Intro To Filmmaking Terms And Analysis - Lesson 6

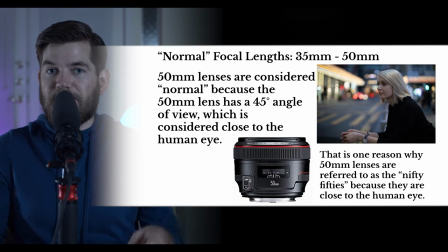This is why the 50mm lens is referred to as the nifty 50, because it's really close to the way a human eye would see from the same distance. Again, normal focal lengths are from 35mm to 50mm. But let's get back to the 50mm lens.
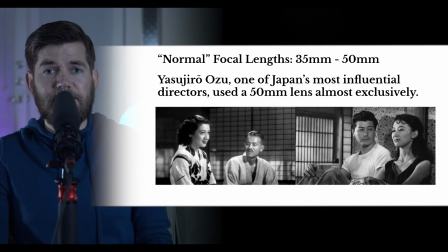Yasuhiro Ozu, one of Japan's most influential directors, mainly shot with a 50 millimeter lens. See from both of these shots that it gives a very natural perspective. Yasuhiro Ozu was able to place the camera in the room basically about
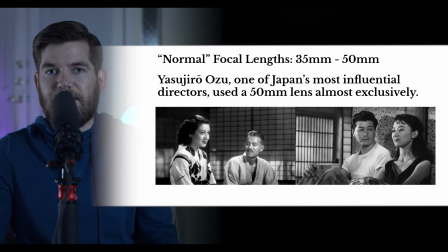the same distance that a human would be in order to see the same image. These images are very natural and believable images if you were there with the people in his films. However, as it turns out, 50 millimeter lens is not the most normal.
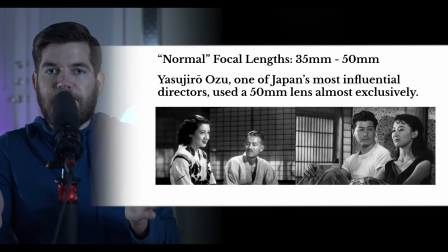It's not the closest you can get to the human eye. Remember, I mentioned that the 50 millimeter lens creates a 45 degree angle of view, but the human eye sees in a slightly wider angle of view than 45 degrees. We actually see in a very wide angle of view, but our brain is only able to perceive about 55 degrees. So the human eye essentially has a 55 degree angle of view, which happens to be the exact same angle of view as a 43 millimeter lens.
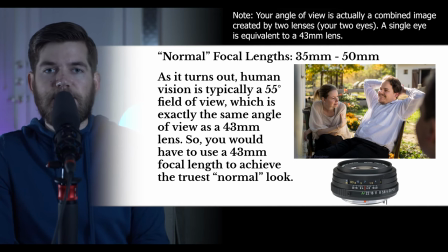It seems like an odd number to label a lens, so you don't see a lot of 43 millimeter lenses. But if you have a lens that can change focal length, like the ones we'll talk about shortly, or if you can find a 43 or something equivalent to a 43 millimeter lens,
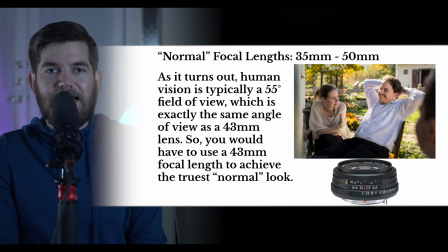you would be creating the most natural, normal look. The image you see here was shot with a 43mm focal length, so the angle of view, or the field of view as it is sometimes referred to, is 55 degrees.
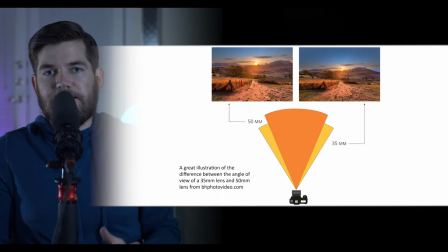Here you can see the range of normal lenses from the 35 to the 50mm. This is a great illustration from bhphoto.com of the differences between the two ranges of normal lenses.
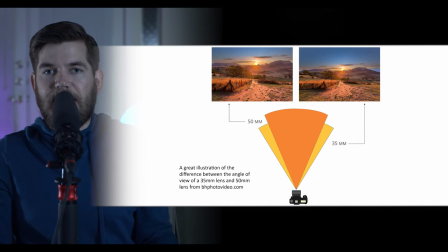You can see how the slight differences in angle of view would create a slightly different image depending on which lens is chosen if you were to keep the camera in the exact same spot. So we've spoken about the wide-angle lens and the normal lens,
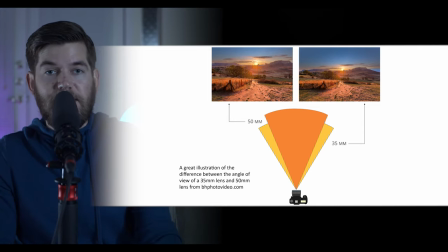like the lens that you are looking at me with, the 50mm focal length.
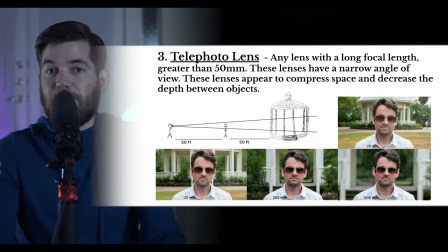Next, we're going to talk about the telephoto lens. So beyond 50mm, we're getting in really close. If I switch this to a telephoto lens, in order for me to maintain a similar shot, a similar frame, if I switch to a telephoto lens, I will have to move my tripod further away. Any lens with a focal length above 50mm has a more narrow field of view than normal human vision.
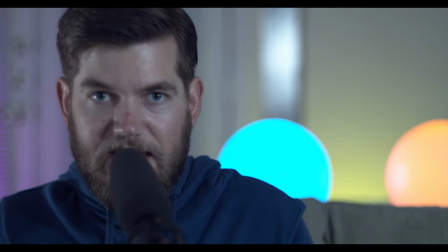Now what we're looking at is telephoto. This is a 100mm equivalent focal length, so the angle of view is much narrower.
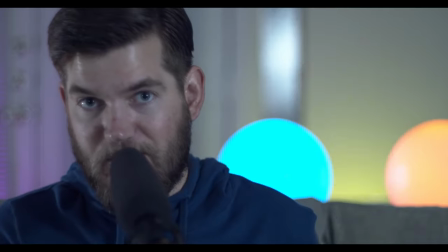As you can see, I don't have much room to move around before I get cut out of the frame.
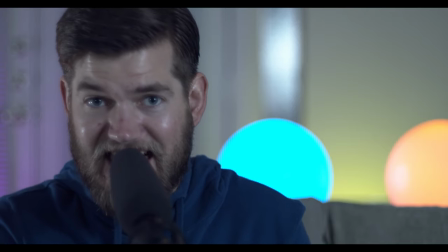So even though the camera is in the exact same position as it was before, this shot is not so great, and in order to achieve a similar shot that I achieved at a 50mm equivalent,
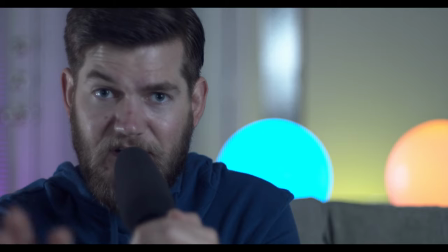I would have to move the camera further back away from me.
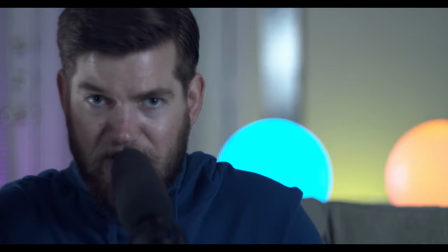But you may notice something about how blurry the background is and how I'm
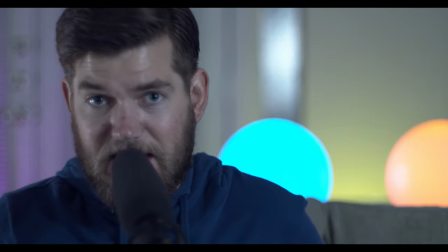basically the only thing in focus and it's still kind of hard to stay in focus. I kind of have to stay in one spot and we'll talk about that when we talk about focus because a telephoto lens is better for achieving this kind of look.